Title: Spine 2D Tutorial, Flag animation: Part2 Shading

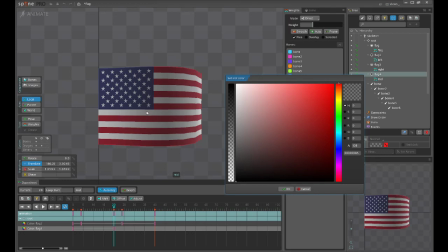4:09 So because it is it actually goes farther than
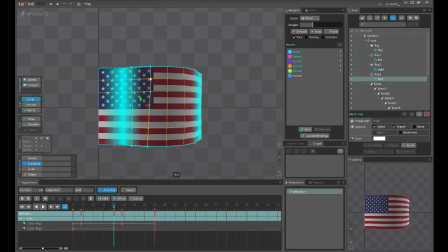4:16 this part goes actually farther from camera than this part,
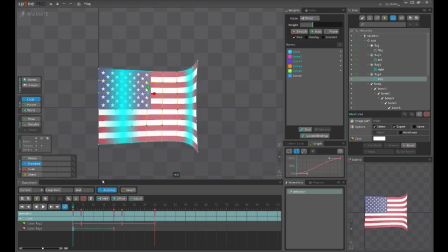4:20 so we will make it much darker than the first, the left one. So okay, let's see where it goes the farthest, where it's farthest point from the camera. I think here it is the okay.
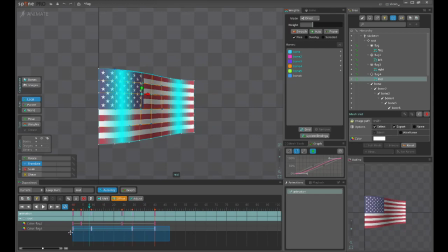4:40 Now let's if that can this can work. So since this is our far darkest point, we will need to just move it here. And let's see.
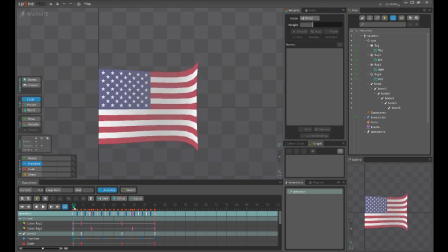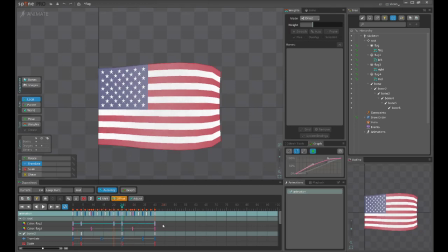5:03 I think I need to shift this because I forgot that the brightest part was here,
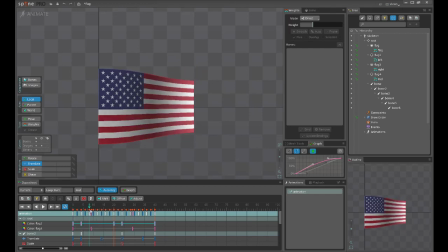5:11 so this can work actually.
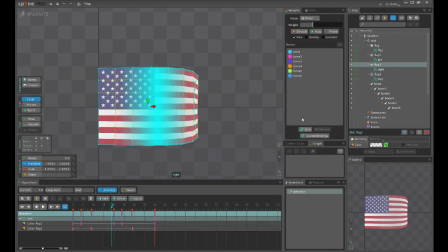5:14 Okay, the last one, the right one actually, does all works the same.
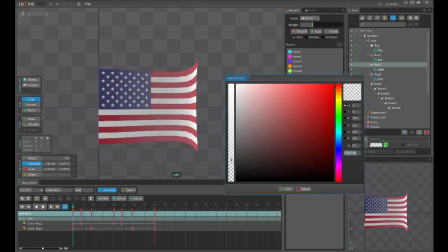5:20 We again just need to fix the brightest point, maybe a little brighter than the previous ones,
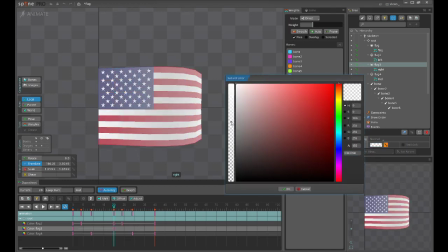5:26 and make it dark here, much darker,
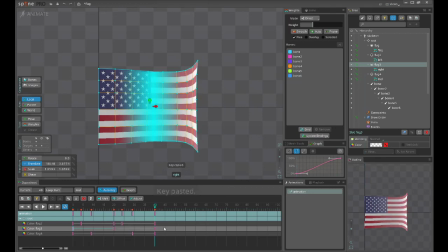5:34 because it almost get lost in the 3D space, so very far from the other parts. Okay, let's see where it goes, the farthest point from the camera.
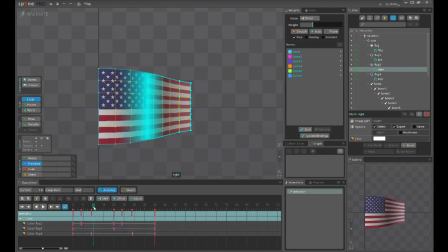5:47 I'm looking on this part, and I'm just checking where it is the farthest from the camera. I think it's about here. Okay, so our farthest point is here.
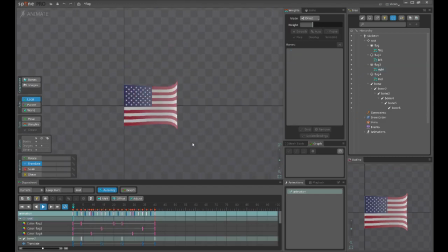5:59 Let's move it here. Okay, and that's it. I think now we may have a very nice shading here. As I told you previously, the whites are making flag dim, but this can be fixed easily.
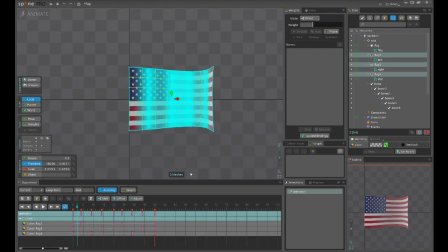6:16 We just need to duplicate this and use them only for white regions and not making them darker, but make them transparent, from white to transparent, full transparent, and use another tree for only shadows.
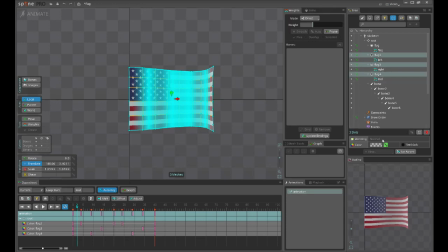6:33 The first tree will be used as will be blended as additive.
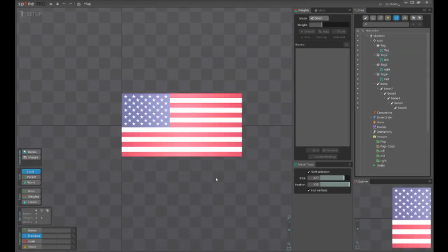6:39 You can see that when you make them additive, actually we are getting nice bright parts.
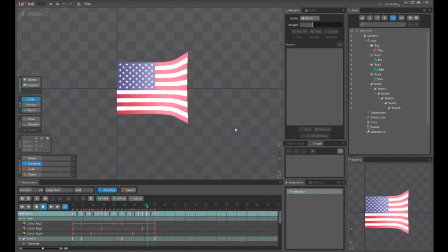6:48 But now we are losing our darker
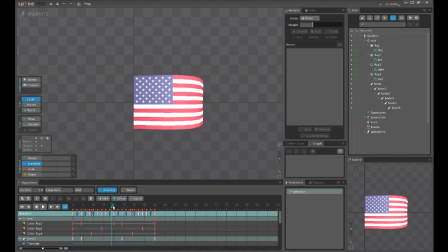6:53 areas, like this mesh can't be darkened because the calculation of its blending. So that's why we will currently keep in normal mode, but you get the idea.
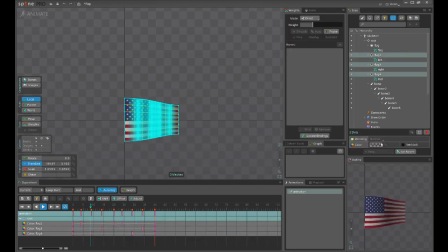7:06 You can easily just duplicate them and make them additive.
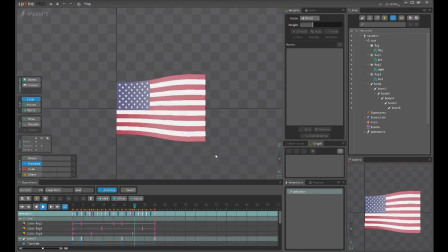7:13 Okay, I think it looks good.
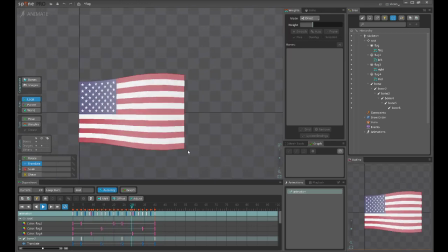7:19 Okay, I don't think I will continue working on this flag.
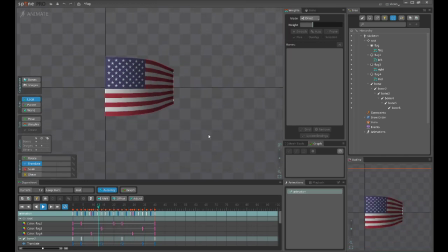7:23 I don't see anything, but if you want to improve or want to use in your own projects,
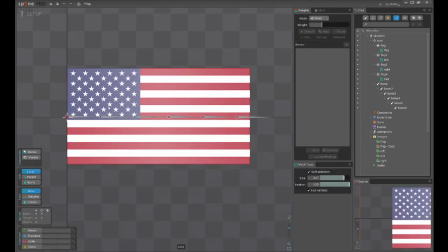7:30 I would suggest you to add some bones on the edges also,
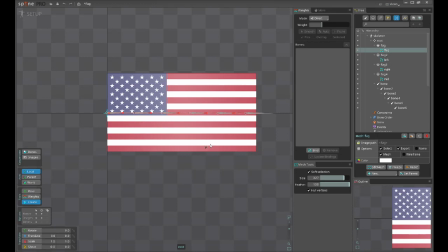7:36 and move them up and down so it actually starts to collapse like this.
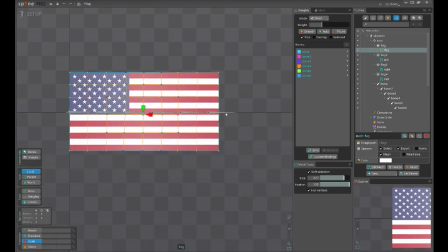7:48 This will make very natural effect. Also, I would suggest adding another bone on the tip,
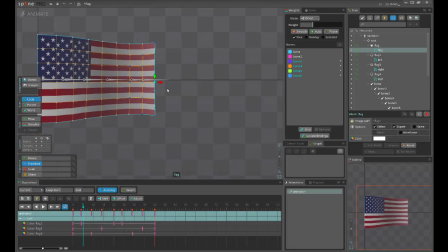7:54 so you can actually you may see that we don't have it, but when flags go far,
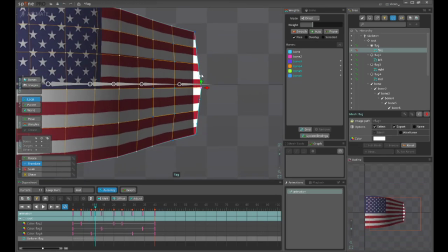8:01 actually it can have some curved part here like this, so it curves and then curves back